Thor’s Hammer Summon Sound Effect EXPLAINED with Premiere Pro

In this series, I'm going to show you how you can possess the power of Thor with Adobe After Effects.
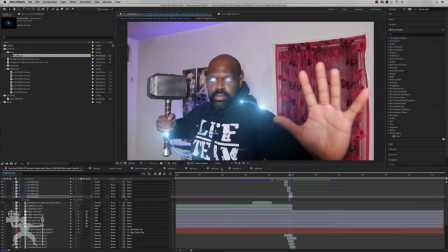(0:12)
So in the last episode, we showed how to create the lightning body strike effects.
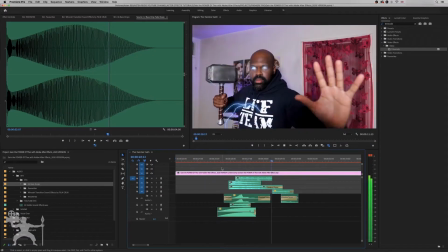(0:16)
In this episode, I'm going to show you how to create great sound design for your Thor After Effect. So without any further ado, let's get into the video. Okay, so now we're back in Adobe Premiere Pro.
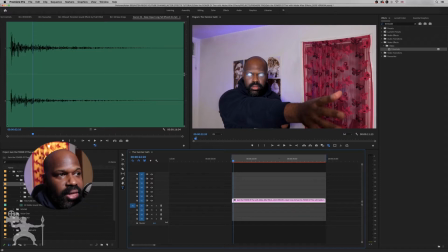(0:29)
Let's do some sound design. Here I've got some sound effects that I've collected over the years. Let's see what sounds good, because with a Thor, when he's grabbing the hammer, there's usually this kind of like sound. And obviously I don't want to take the sound for copyright reasons, so I'm just going to see sounds that kind of sound similar or have the same kind of ring to it.
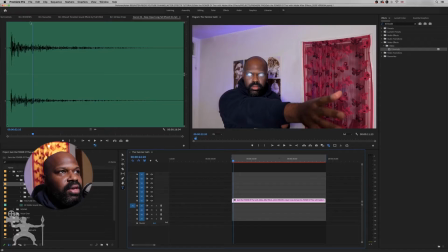(0:53)
So first off, I'm going to see if I can see some swooshes.
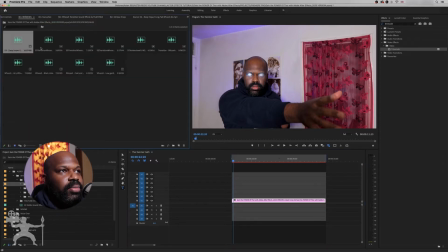(0:57)
So go to my swooshes, let's have a listen to this.
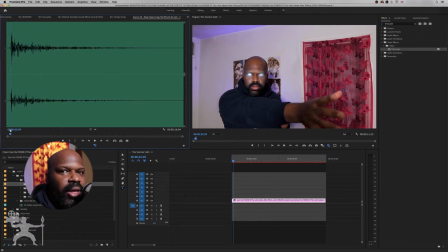(1:07)
It's got kind of interesting reverb that sounds a little bit like Thor's kind of real sound. So let's just see how that looks on the timeline. With a lot of these, you just got to try them out and see how it looks with the scene.
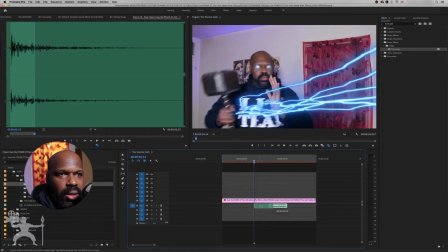(1:21)
So as I'll catch it here, we'll have maybe a bit further.
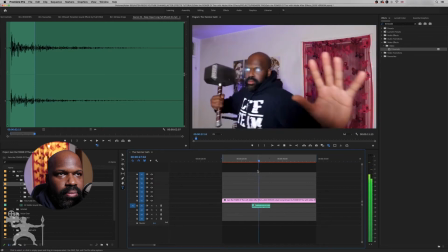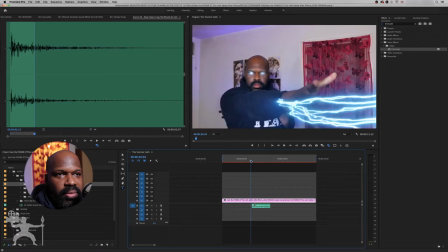(1:36)
So maybe we can have that as a layer of sound.
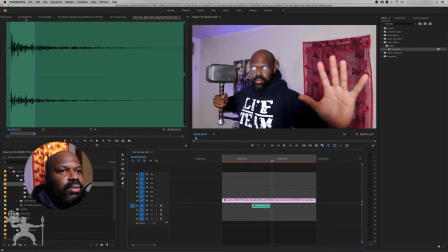(1:41)
Sounds okay to me.
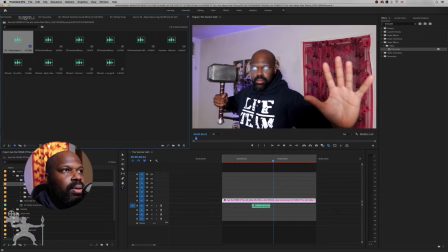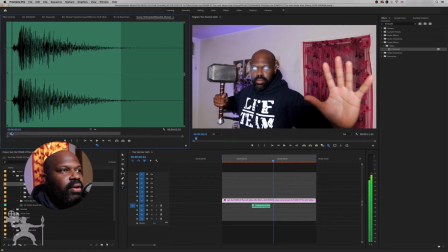(1:52)
That layer kind of sounds a little bit like thunder. It's got a thunder ring to it. So maybe we'll add some of that a bit earlier, around about here.
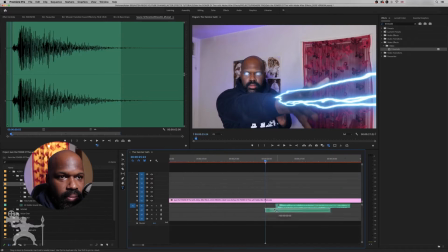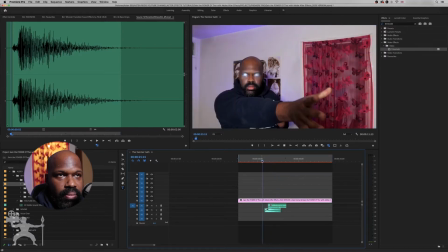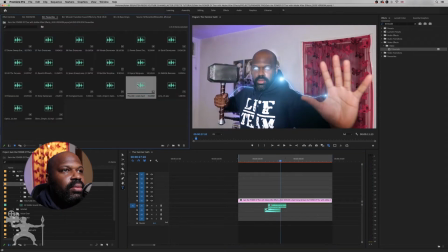(2:13)
And then we have some thunder.
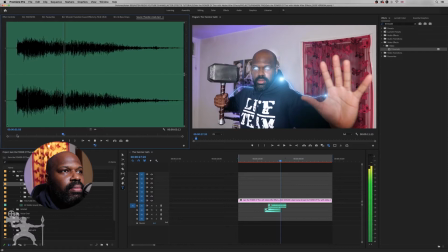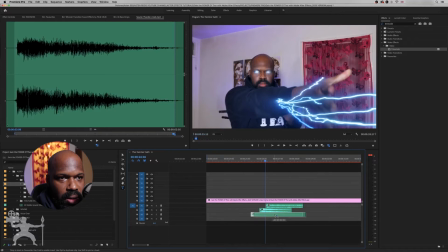Here, I think I'm more of the sound to
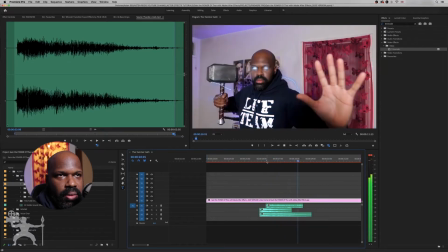kind of reverb a little bit. So I'm just going to cut off bits of the end. If you hold option and then move it down by dragging this down, it duplicates the layer.
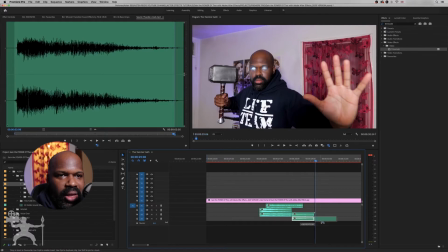(2:58)
So we'll just duplicate that last layer and have it overlap a little bit.
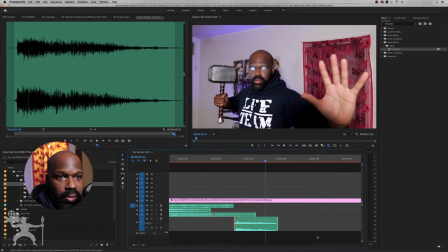(3:10)
And what we can do, go a bit deeper, grab the pen tool, a little bit here.
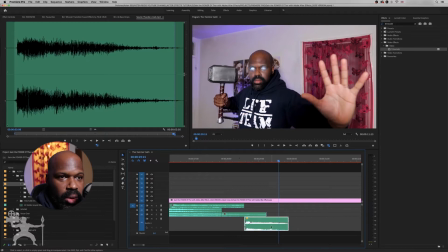(3:27)
So it just adds a little bit of extra echo to that thunder, you know.
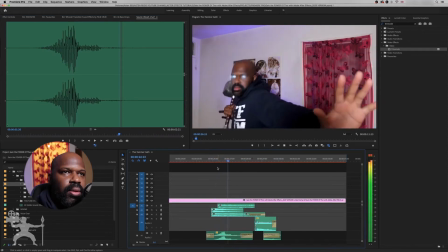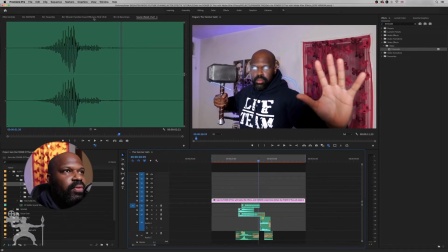(3:45)
Now we want the electronic sparks to see if we've got anything that can kind of sound good with that.
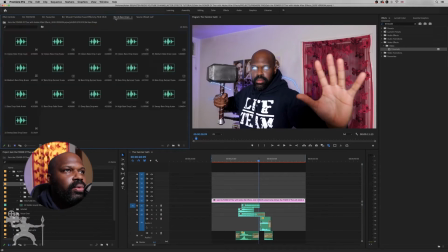(3:53)
Oh, we've got the whooshes.
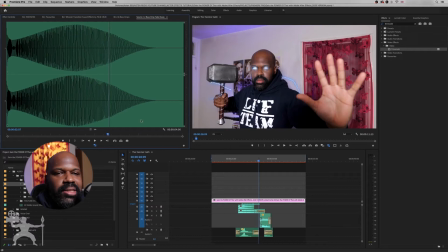(3:58)
So that's got that kind of deep bass sound to it. Let's see how that sounds.